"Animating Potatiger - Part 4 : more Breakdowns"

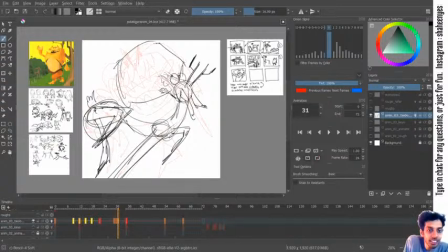(8:52)
Let's see. The guy is up. His mouth is. How do we? How do we sit when you're going to eat?
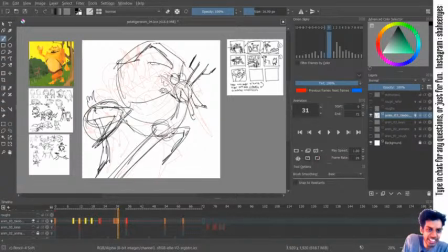(9:05)
Okay, I'll eat it with that. So something like this that is going up.
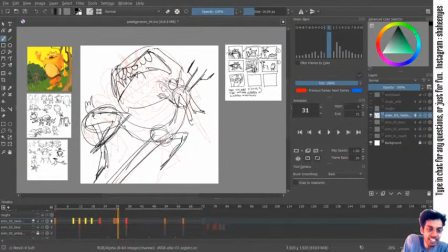(9:16)
Uh, but his eyes are pointing down. Where is his nose? Okay, his nose is here. His
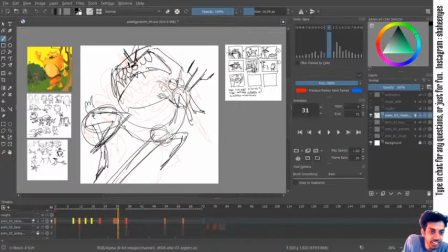(9:32)
ears are off screen, I guess. His lips is looking more like a fish now, but that
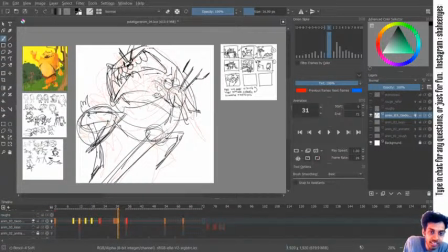(9:53)
uh, here are the legs. Legs. I think legs are also going to go missing. It's very.
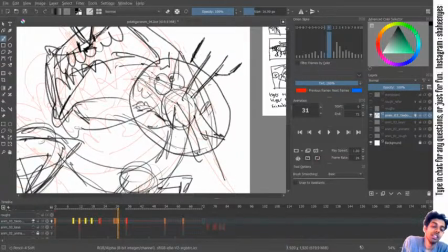(10:03)
I don't really like this area because it's very like if you take a silhouette of this area, it's very messy.
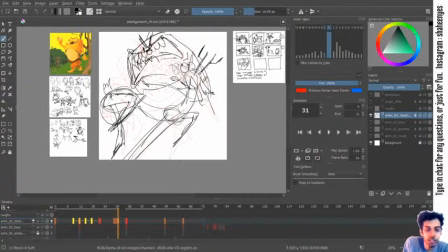(10:12)
I don't know how to clear this up. Maybe I can not put the body over there. Maybe I can put the body more over here. Maybe I can bend him out like this. Yes. So he's like this. I'll try that. I'll try bending him around this way.
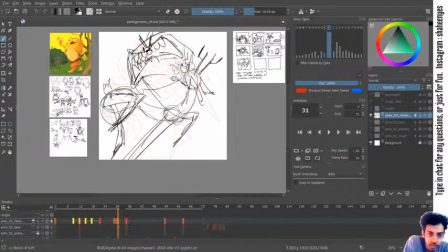I don't know whether this helps. I don't think it helps.
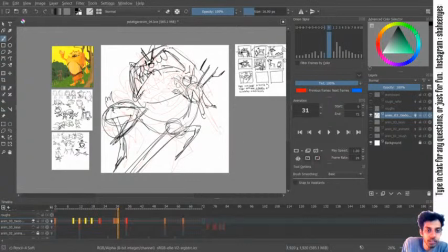(10:50)
I'll try another strategy. I see if I don't mind the face though.
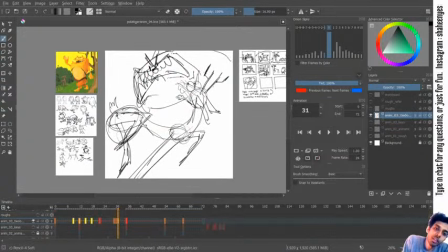(10:57)
The face looks cool. I think I'll fill this guy in the screen. Let's see what was the plan. The plan was for him
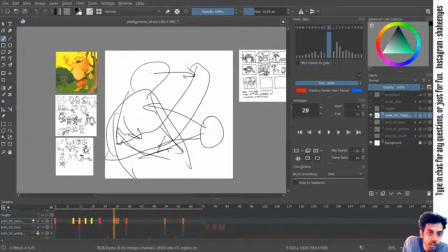(11:12)
to go down and come up, and the deer to go up and come down. Okay.
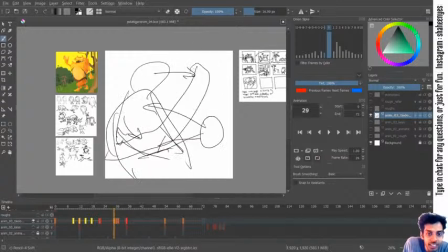(11:29)
This way I should make better illustrations and understand what I'm. So I'll just move the head way more up so that the concentration is
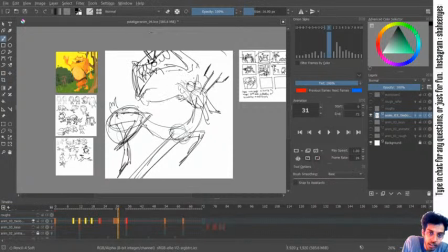(11:46)
not broken. And I'll make the body over here. I'll make the legs go
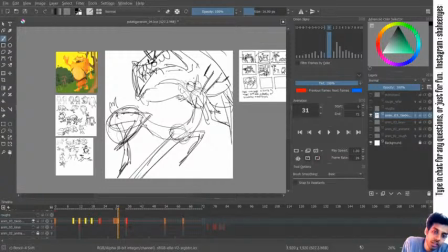(12:06)
here. Hey, this I don't. And the hands over the hands were supposed to go down. So I guess I can tilt it outward. So now the hand silhouette is also stronger,
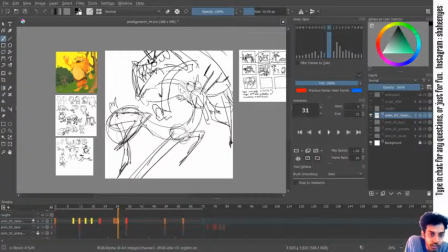(12:28)
and the other hand, yeah, I think this is I can live with this. Not the best silhouette though. Like over here, if you see, it is very messy.
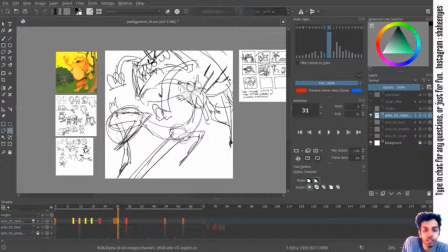(12:43)
I can bring the horn out a bit so that a little bit water clarity I can bring out of it. I can bring. Uh,